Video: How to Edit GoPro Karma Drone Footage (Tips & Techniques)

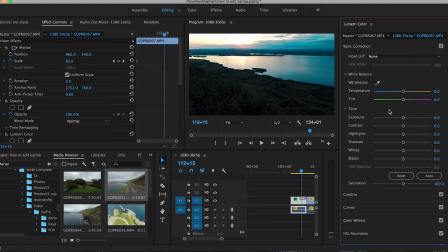748s
I'm gonna bring down the intensity a little bit just because I want to keep it looking dramatic. I'm gonna go back to my basic corrections, and with these small sensors, there's not a lot of capability of capturing and metering for highlights and shadows, so you're probably gonna have to manipulate this in post.
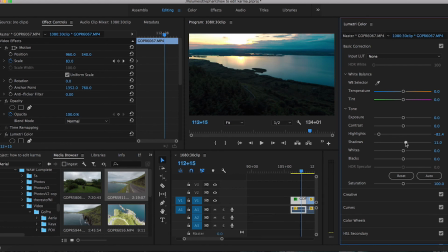760s
So I'm gonna bring down my highlights pretty far here, just about to the bottom, bring up my shadows just so I can see the foreground a bit more, add some more contrast in the whites, and I'm gonna bring them up a tiny bit, and for the blacks, I'm gonna bring them up a little bit as well.
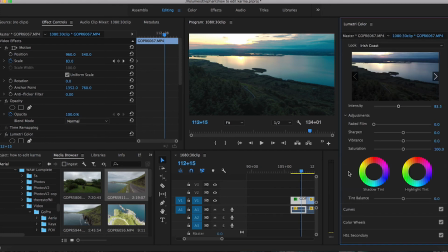773s
Also kind of gives it a soft shadow. I'm gonna skip the saturation here and go into creative and bring up the vibrance.
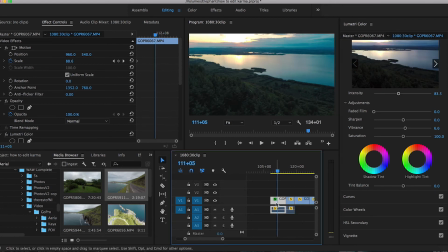778s
GoPro footage is known to be very vibrant, so I'm gonna keep that going. Just a nice simple correction there, bringing out more detail and highlights and shadows. I actually go more in depth of how I color grade for a cinematic look, as well as how I just personally color grade in my workflow in previous videos, so you can go ahead and check those out. But for the sake of drone footage,
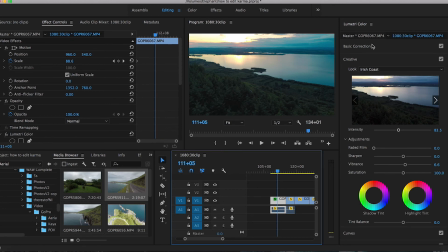795s
I just want to make sure that my exposure is correct and throw a LUT on there that I'm happy with.
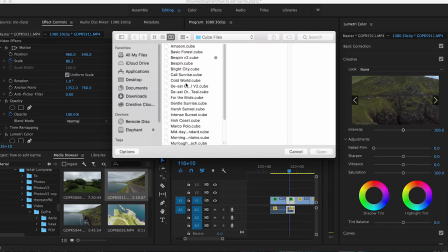800s
So for this clip, let's add another LUT. It's a green space, so I want to keep that looking vibrant.
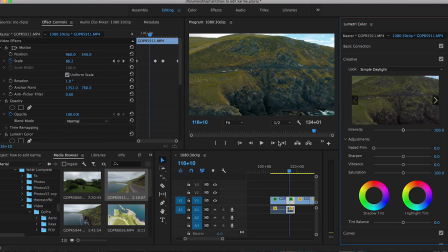804s
I'm going to throw this simple daylight LUT on there. Kind of adds a bit of a teal and orange look to it. Bring down the intensity just a little bit. I rarely ever keep my intensity at 100% whenever I use LUTs, just because I want to add my own flair to it, and I don't want all my clips looking the exact same. So I'm going to sharpen this one up a little bit and increase the vibrance. Go back to my basic correction.
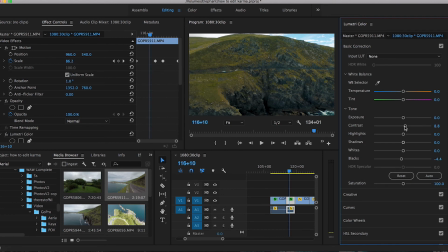823s
I'm going to decrease the blacks just to get more contrast, as well as add contrast. Maybe bring the exposure up to correct what we did in the blacks. If you're not shooting into the sun or you have a lot of sky in your video, you don't need to do extensive shadow and highlight repair because there is less for the sensor to meter for.
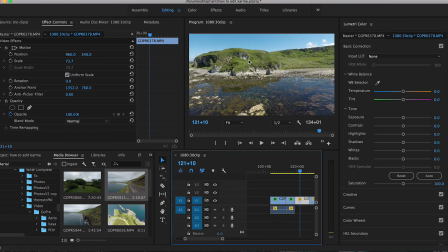840s
For this one, you can see there's a lot of bright rocks. Sky is bright.
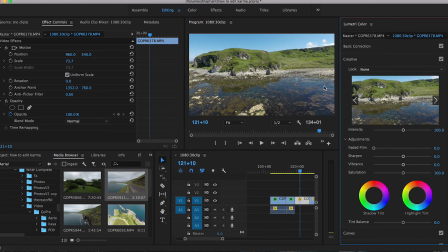845s
The shot may be a little bit overexposed. So let's go back into the creative, pick up a LUT. I'm gonna use the Irish Coast LUT again. Try to keep the LUT styles similar or consistent clip to clip. Kind of get the underlying theme of soft blue in the shadows in all these clips here. Like I said before, bring down the intensity.
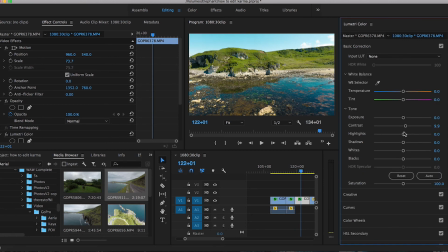861s
That's just my personal preference. And I'm gonna go back up to the basic. More contrast, less highlights. Bring up the whites, down the blacks a little bit. There isn't a lot of shadows in this clip, so I'm not going to move it around too much.
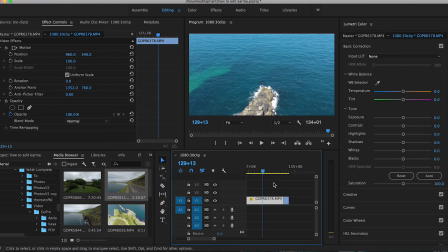874s
All right, that looks good to me. So let's go on to the last two here. Something I haven't mentioned is whenever you're color grading, you should always have an adjustment layer that you edit on instead of editing on the actual video clip itself.
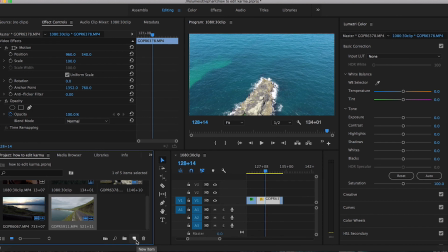884s
It doesn't matter too much in this case, but when you have clips that have been split, this is where the adjustment layer comes in handy. So editing on this adjustment layer, I'm going to find another LUT.
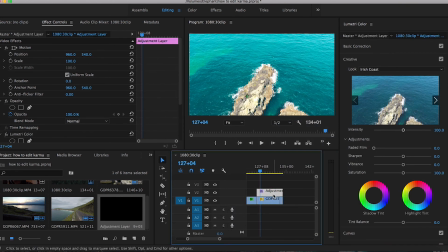893s
This one's heavy on the blue, so I'm going to use the Irish Coast LUT on this clip just because I used it in the clip before, and it's actually the same location.
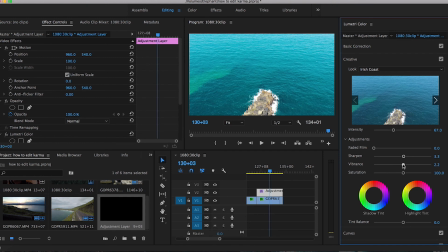900s
Bring down the intensity, sharpen the details up a bit, add more vibrance. Not too much, don't want to go completely insane. Don't want to make this scene look extremely colorful.
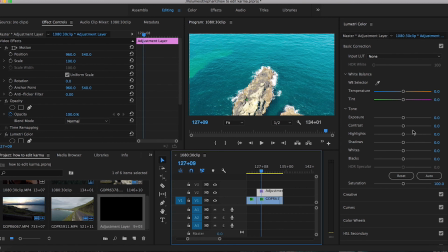910s
So as you can see, it's kind of overexposed here on some of the rocks and the waves. So I'm going to bring the highlights down. Leave the shadows where they are since there really isn't any shadows or detail that needs to be brought out. Bring in the blacks just to add a bit more contrast as well. Bring up the whites to keep things bright. I'm just kind of editing on the fly here. It really depends on what your scene looks like, especially for drone footage.
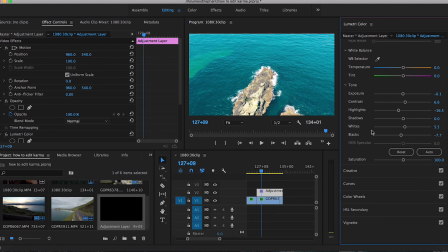929s
These shots can be completely different and unlike anything you've shot on the ground, especially with the ability to see so much sky and to see the earth from a different perspective and lit completely different than what you might be seeing on the ground. All right, so there you go. That's how I edit and color some of my drone footage. Lastly, I'm just going to export this and show you how I do it.
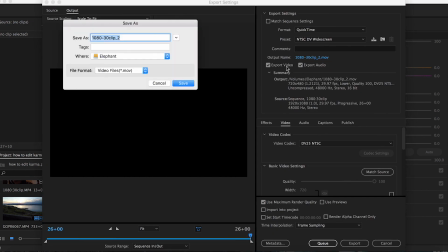947s
All right, so let's go up to the top, export, media, rename it. I'm saving it to an external hard drive just because my Mac is almost full.
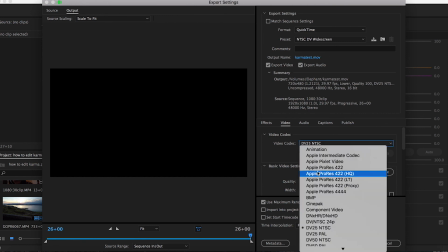954s
Down here under the video codec, I have a Mac, so I actually have the ability to choose Apple ProRes. I usually go with 422. Sometimes I do HQ. My go-to is always Apple ProRes 422.
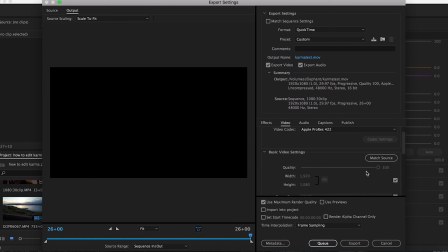964s
Then you want to hit match source. That way it automatically adjusts to what your project was, setting it to 1080p. Make sure that your source range is sequenced in out and that you have your whole timeline here.
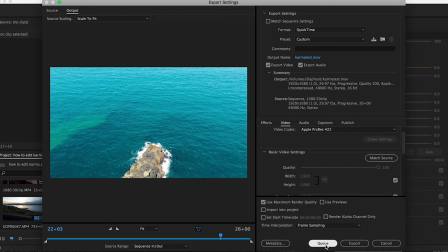975s
And then I don't usually hit export, but I hit Q. That way it brings up my media encoder and just does a better job of exporting and including all the data in the video itself.
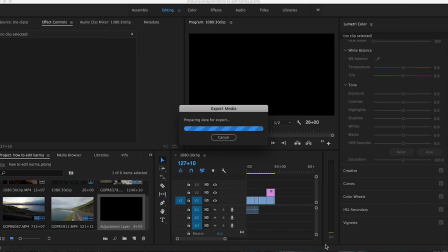983s
So I hit Q, it's gonna bring up my media encoder. Project's gonna pop up right here.
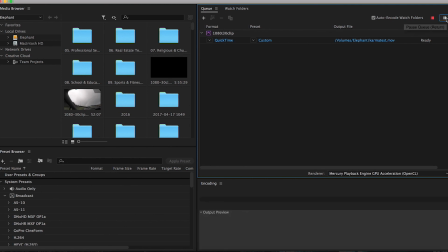987s
All you have to do is hit the screen play button, click it, and it's gonna export your video on the bottom of the screen and show up wherever you told it to. So in this case, it's gonna show up on my hard drive.